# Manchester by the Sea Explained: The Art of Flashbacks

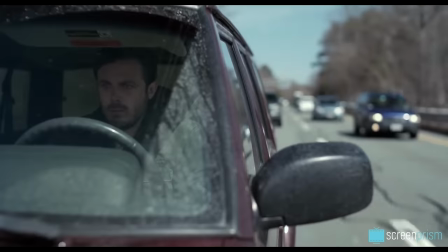[0:05]
What's a director trying to say when he abruptly jumps into flashbacks without giving any hint that they're coming?
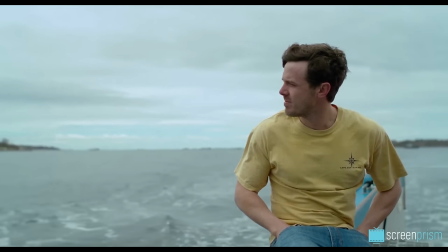[0:12]
Kenneth Lonergan's Manchester by the Sea liberally uses these unannounced flashbacks.
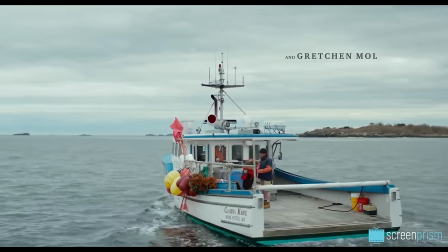[0:17]
It opens with one, with Casey Affleck's Lee Chandler and his nephew, the young Patrick, engaging in playful banter on a boat.
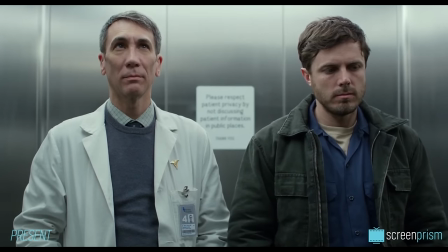[0:24]
Back in the present, when Lee takes the elevator down to see the body of his brother Joe, we flash back to the time when Joe was first diagnosed with a heart condition.
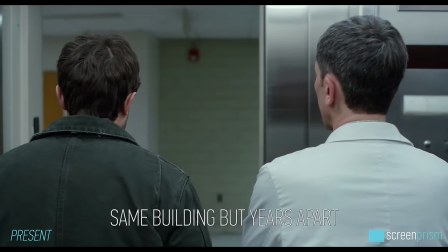[0:32]
By setting the two scenes in the same building but years apart, Lonergan makes us wonder for a moment if we've misunderstood to think that Joe's died.
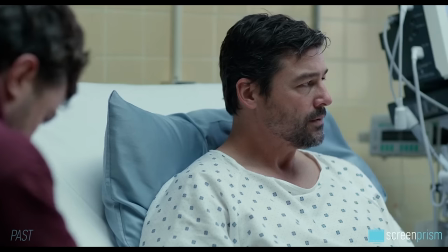[0:40]
Lee is going down in the elevator, and then he's in a hospital room with the still alive Joe.
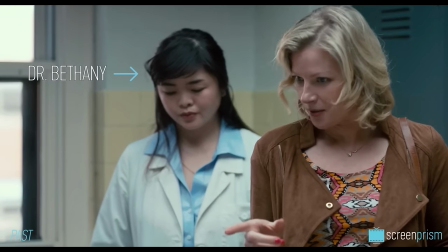[0:44]
Then we notice that the doctor, Dr. Bethany, was referenced in the earlier scene as being on maternity leave.
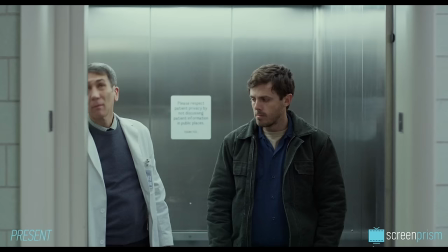[0:50] Oh, she's on maternity leave here.
And when we return back to the elevator, we understand clearly that we've just seen a flashback.
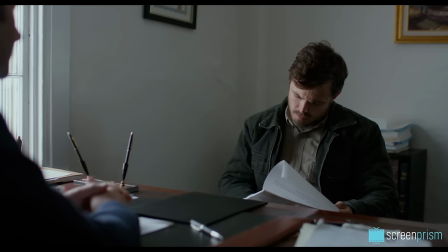[0:56] Later, as Lee is faced with the prospect of becoming a guardian, well, I can't be his guardian.
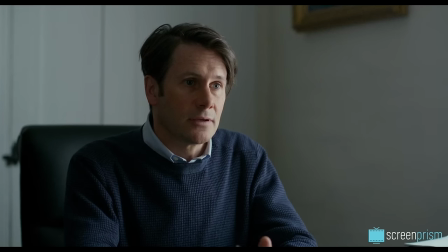[1:01]
We cut back and forth between this scene and the most crucial unannounced flashback,
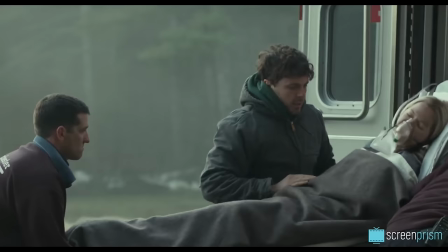[1:06]
giving us a window into the pain inside Lee's mind and explaining why he feels unequipped to father Patrick, despite his evident love for the boy.
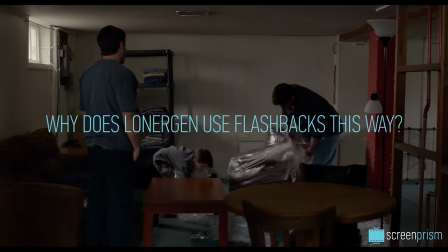[1:14]
All this brings us to the question, why does Lonergan keep us on our toes by making us decipher where each scene fits in the timeline?
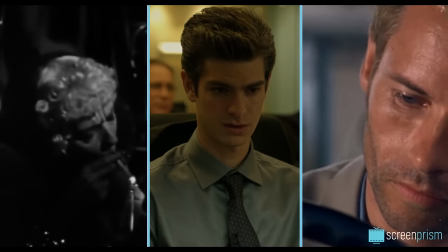[1:21]
To answer this question, it's helpful to look back in film history and see how flashbacks have been done in the past,
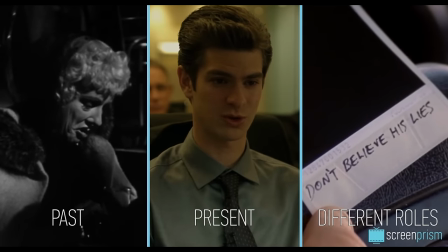[1:27]
how they're usually done in the present, and the different roles they can play in a narrative. The director usually credited with first using flashbacks is D.W.
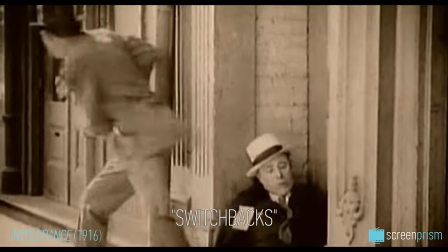[1:35]
Griffith. Griffith referred to them as switchbacks, but the flashback remained a rarely used technique in the 20s.
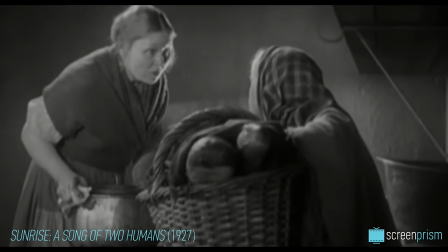[1:41]
Audiences weren't used to seeing flashbacks, so they needed a long, clumsy, or unnatural explanation to understand what was going on.
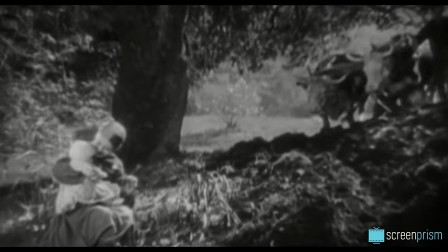[1:47]
A writer in 1921 called the flashback a, quote, murderous assault on the imagination.
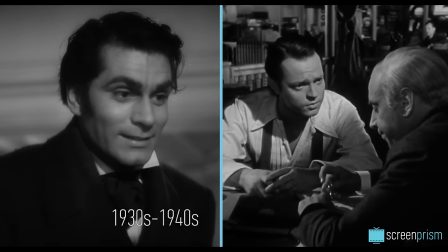[1:53]
By the late 30s and early 40s, the flashback became less experimental and more standard fare in Hollywood.
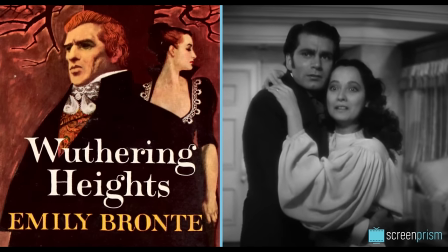[1:59]
William Wyler's 1939 film Wuthering Heights, like the novel, is mostly told through flashbacks via Ellen the housekeeper.
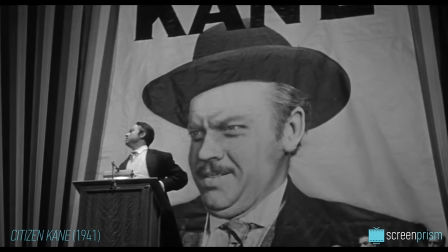[2:05]
In 1941's Citizen Kane, Orson Welles uses flashbacks creatively,
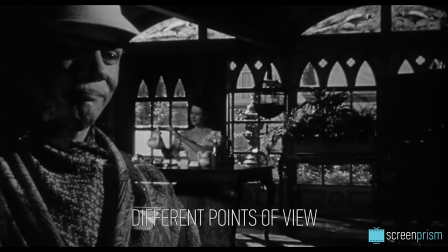[2:10]
framing Kane's life retrospectively through different points of view to reflect on the enigmatic protagonist.
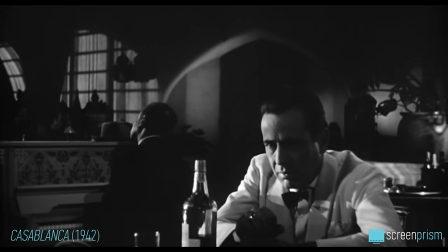[2:15]
And in 1942, Michael Curtiz's Casablanca seamlessly flashes back to Paris to explain the lover's backstory,
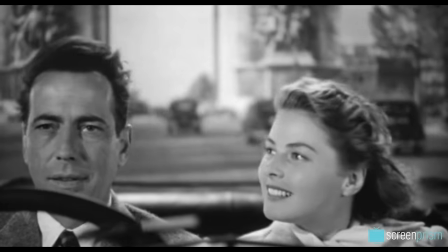[2:22]
without confusing its audience in the slightest. In all these classic cases, flashbacks don't come out of the blue.
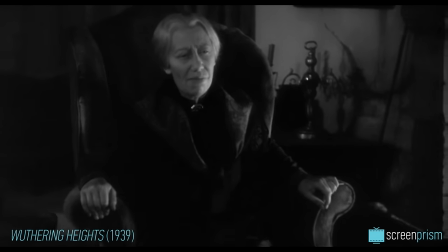[2:28]
In Wuthering Heights, the camera tracks out from the narrator to introduce the story of Heathcliff and Kathy.
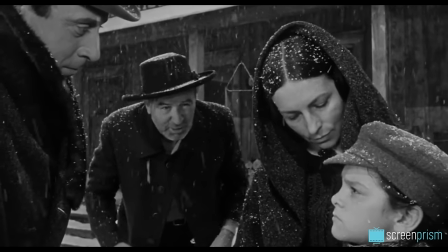[2:34]
In Citizen Kane, the flashback begins with a sequence of a track in from behind,
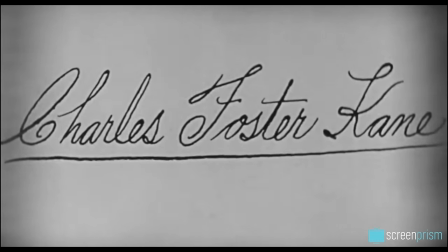[2:38]
an extreme close-up of the words the reporter is reading, and a cross-dissolve to the childhood scene in the snow.
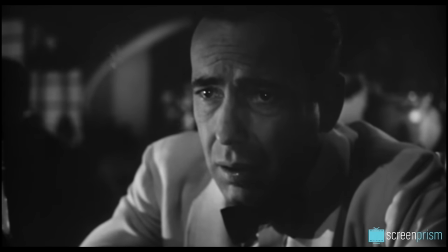[2:44]
In Casablanca, the camera tracks in on Rick as he sits alone, and the picture blurs before cross-dissolving into his Paris memories.
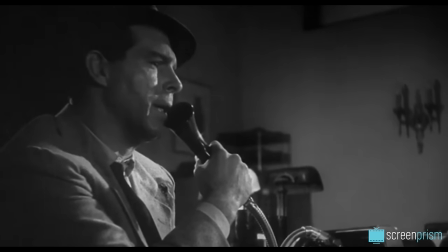[2:51]
1944's Double Indemnity, told through multiple flashbacks, focuses on a narrator talking into a dictaphone and uses cross-dissolves as the means of transition.
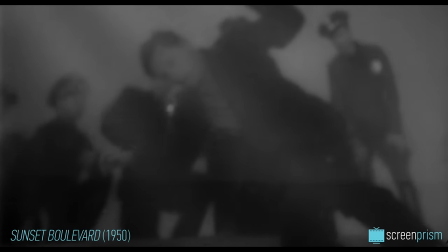[3:00]
1950's Sunset Boulevard, told by a dead man in a pool, begins with a cross-dissolve as well.
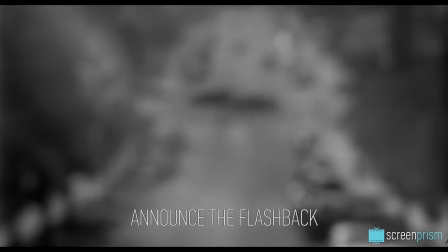[3:05]
All of these examples use clear visual means to announce the flashback and to bookend our journey back to the past.
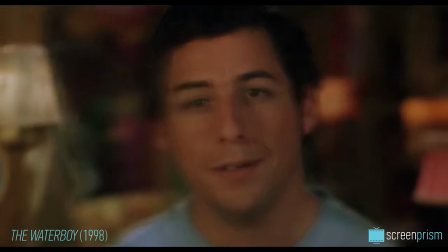[3:12]
While a really obvious zoom or dissolve might look gimmicky in a flashback today,
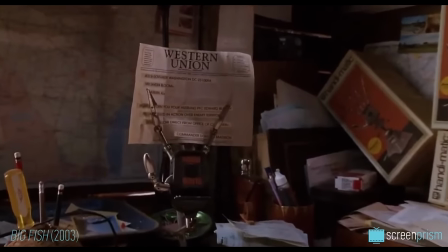[3:16]
a lot of the visual announcement techniques in the 30s and 40s are still used today, in combination with some other developments.
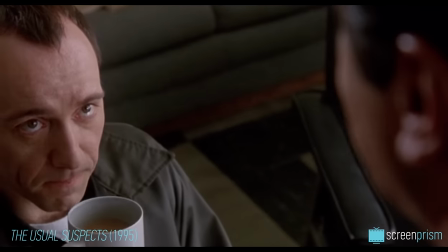[3:22]
Bryan Singer's The Usual Suspects in 1995 sticks to the old school in one scene where the camera tracks in on verbal,
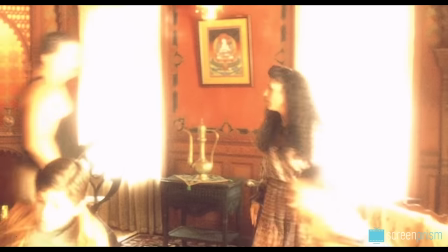[3:29]
but it also goes with extreme close-ups, tinted and choppy sequences, and other techniques for the flashbacks that invariably follow verbal's narration.
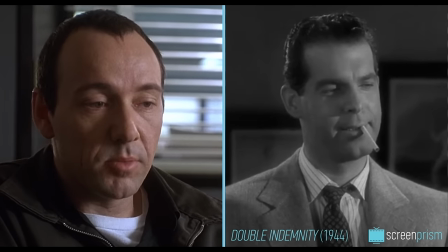[3:37]
Just as if he were the noirish narrator of Double Indemnity or Sunset Boulevard.
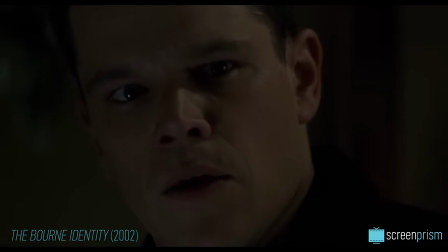[3:42]
In The Bourne Identity, the flashback sequence literally flashes, cutting back and forth and also featuring jarring images.
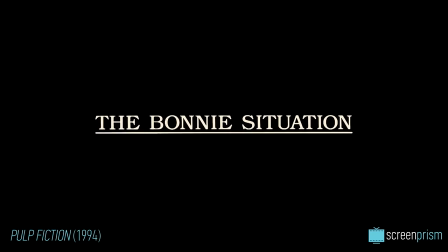[3:48]
Pulp Fiction announces its non-linearity through title cards, so does 500 Days of Summer.
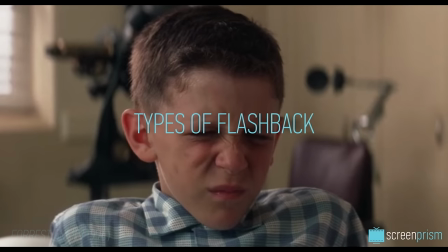[3:54]
Over time, film language has developed a variety of types of flashback, such as the testimonial or confessional flashback.
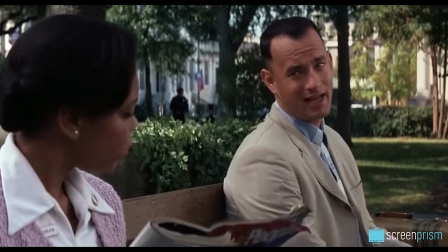[4:02] Music.
The conversational flashback.
Miracles happen every day. Some people don't think so, but they do.
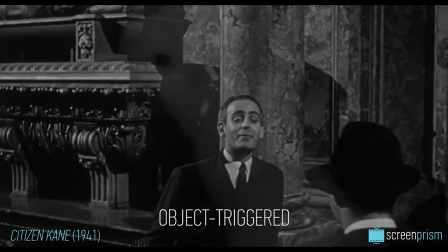[4:12]
The object-triggered flashback.